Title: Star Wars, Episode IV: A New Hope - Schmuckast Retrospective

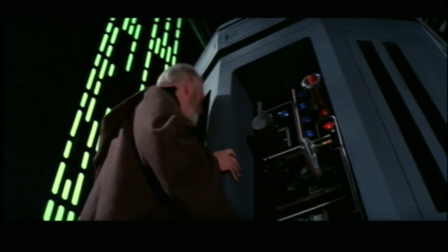While Luke and Han make a rescue attempt, Ben goes to disarm the Death Star's tractor beam, which results in a final confrontation with Vader.
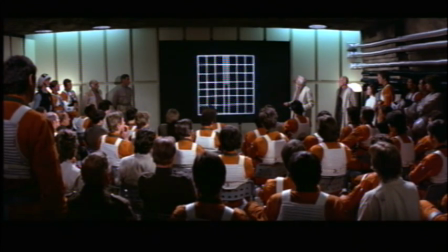Escaping from the Death Star with the princess, the rebels uncover the Death Star's weakness and lead an all-out attack on the space station,
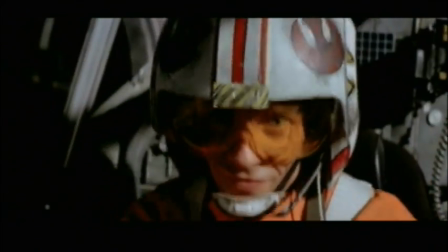where Luke reaches out with the Force and lands the final shot that leads them to victory.
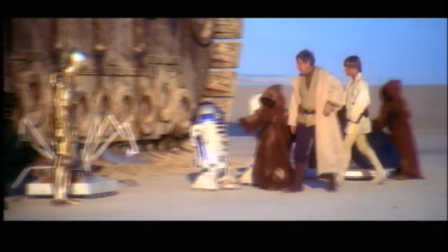The story of a hopeless farm boy leaving the nest to go on a grand adventure resonates with everyone, which is why the film works on so many levels.
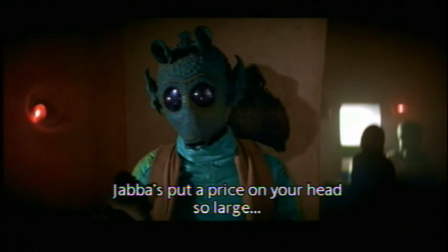It also borrows from Western mythology. The scene in the cantina where Han faces off against Greedo is a prime example of that.
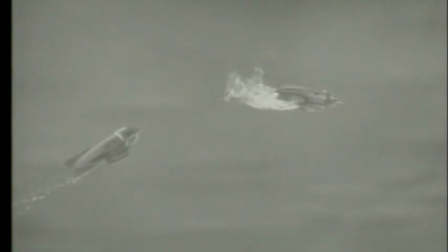Lucas was also heavily influenced by Flash Gordon serials and the films of Akira Kurosawa, namely The Hidden Fortress.
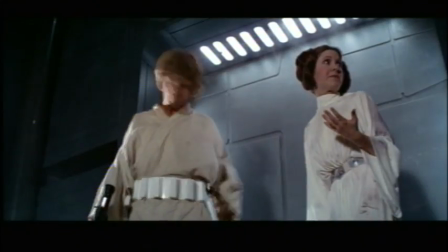It's such a familiar tale that uses space fantasy to tell the story, and many critics and fans hold countless debates as to why it's held up so well.
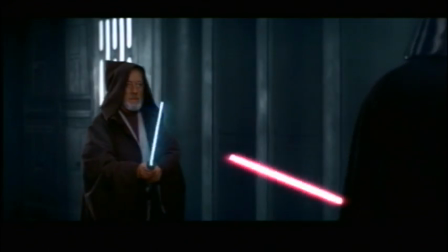As much as I enjoy the prequels, it's hard to favor them over the classic trilogy, and personally, I prefer the tone of these films to the newer ones.
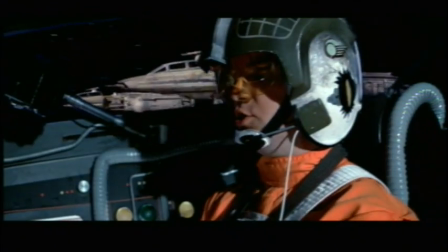It's not near as complex or sophisticated, and at times tends to be a bit gritty. Star Wars isn't set in a world with flawless technology and perfect architecture.
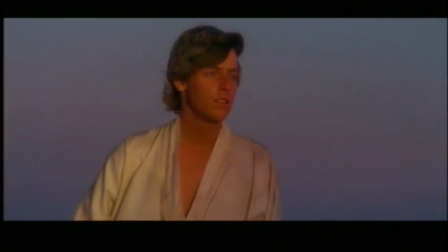It's a run-down world that has been beaten to death by smugglers and thieves, and nothing seems to work.
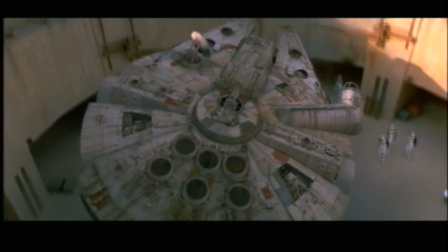All the vehicles seem to have a handcrafted look to them. Look at the Millennium Falcon and tell me someone didn't just gorilla glue a bunch of McDonald's wrappers and styrofoam together.
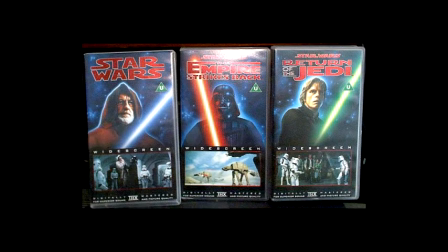Now the other thing I have to talk about are the different versions of the film. Lucas's original title for Star Wars was always Episode IV, A New Hope, and it wasn't originally intended as a trilogy.
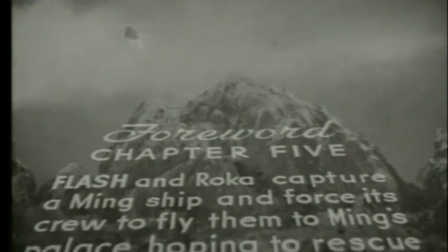It was mainly inspired by the Flash Gordon serials, where each week the audience was given a different episode in an ongoing space opera.
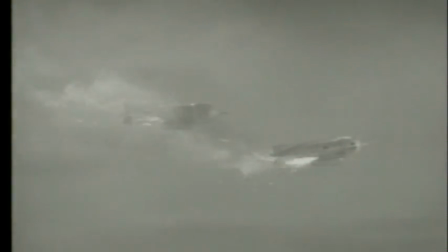The Episode IV was meant simply as an homage to that format. As the audience, we weren't supposed to know what came before and what came after.
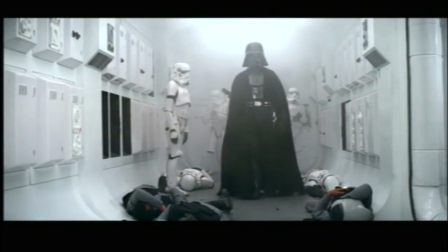The story starts with Vader entering the ship, and ends with the Emperor falling down the Death Star's reactor.
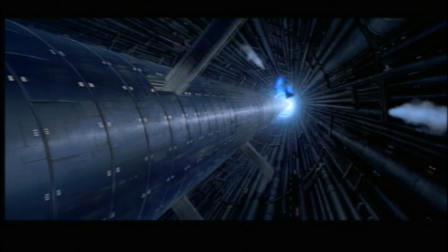But because of a limited budget and a fat script, Lucas had to resize the shape of his vision.
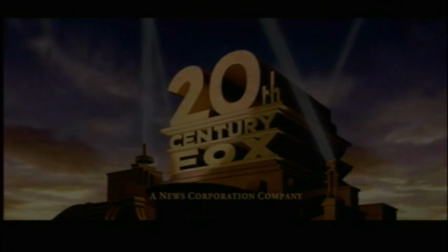Also, the studio didn't think audiences would understand the concept of a title with a number 4 in it, given that there were no other Star Wars films in existence.
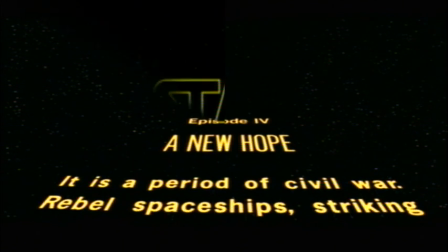So the original title of the movie in 1977 was simply Star Wars. However, when the film was reissued in 1979, in anticipation for the upcoming sequel, The Empire Strikes Back,
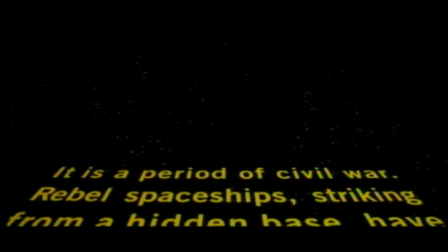Lucas thought it was now appropriate to add in the episode number and subtitle, thus creating the full title of Episode IV,
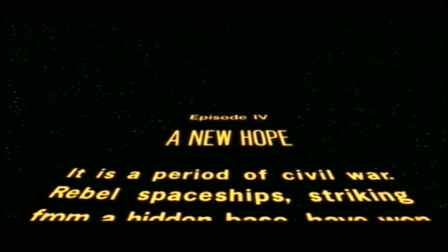A New Hope.
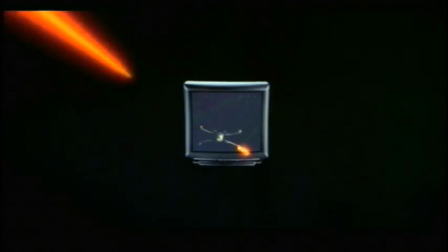The film remained largely the same until its re-release in 1997, where a lot of the old-fashioned effects were changed to make the films come closer to Lucas' original vision.
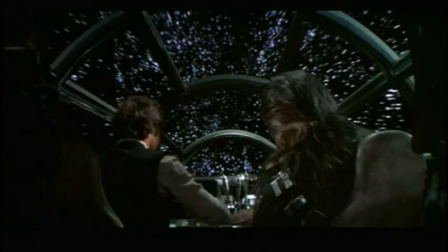This was done partially as a testing bed in preparation for the upcoming prequels.
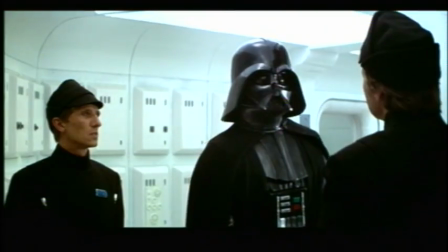The film is pretty much the same film, however, some of the bigger changes include several more shots of Mos Eisley, complete with new droids and beasts.
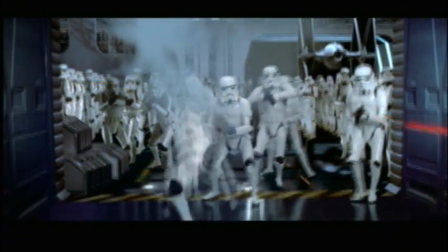They've added more stormtroopers to the Death Star, the Battle of Yavin was enhanced with different camera angles,
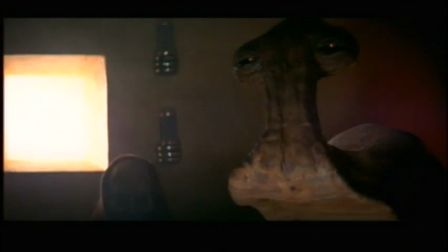the Han and Greedo confrontation was tweaked, and of course, the most memorable addition was the inclusion of Jabba the Hutt.
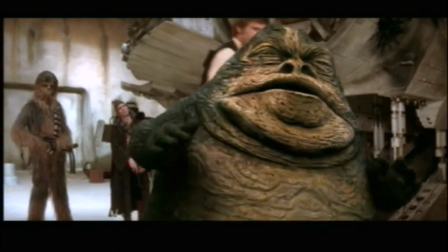I always liked how the scene played out, with Han stepping on Jabba's tail simply to agitate him, but I watch the scene now and it's mostly unnecessary, for two reasons.
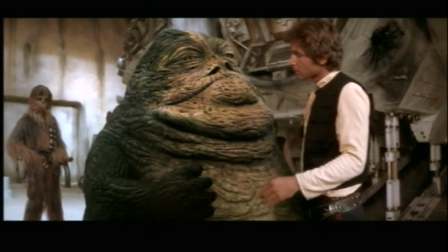First, I always liked how Jabba was only mentioned in name until we got to Return of the Jedi.
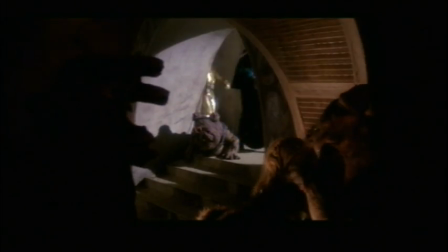And when we finally meet him, he's a really awesome and grotesque character. Having him show up in the very first film, not to mention in the prequels, demystifies him quite a bit.
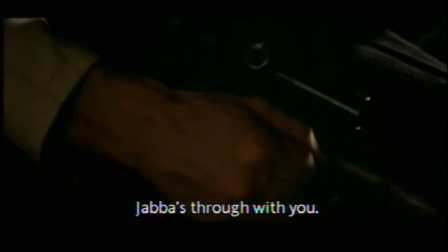Also, there's no new information.
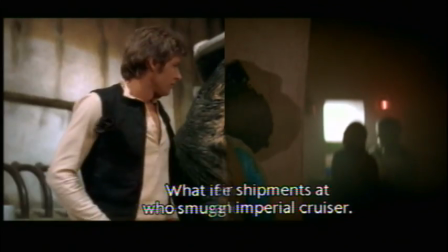Han and Greedo have the same conversation in the cantina, it's just reiterated between Han and Jabba, so it comes off more as a deleted scene than a necessary one.
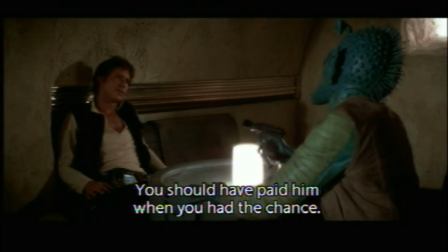And fans left to debate the whole debacle about who shot first, Han or Greedo. It's silly, yes, but it lasts a fraction of a second.
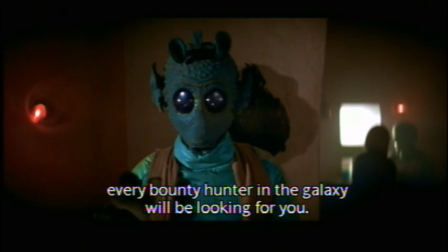For those who don't know, before 1997, this scene was always depicted in which Han shoots Greedo just before Greedo can get off a shot.
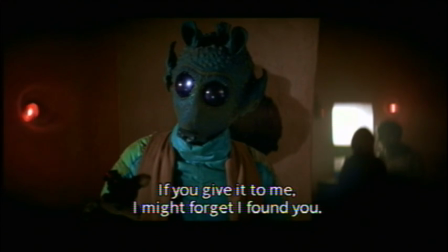Apparently, Lucas didn't like how Han shot in cold blood, so in future versions, it appears that Greedo got off the first shot, missed, and then Han shoots him.
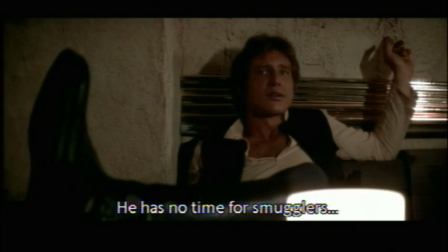I have two complaints about this scene also, and they're pretty basic. First, the altered scene never quite looked right, because it wasn't originally shot that way.
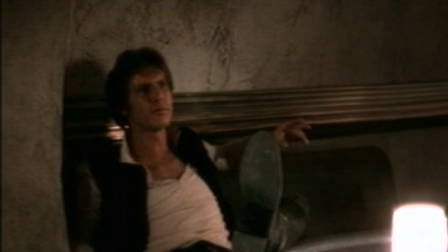In some versions, we see Han digitally shift to the side, and it looks pretty fake.
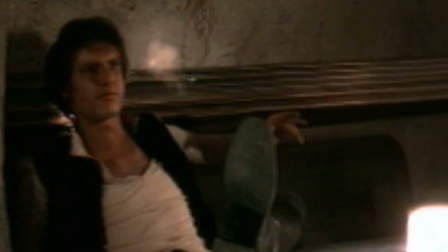Also, look how close the laser comb is to Han's head. How could you miss when you're point blank like that?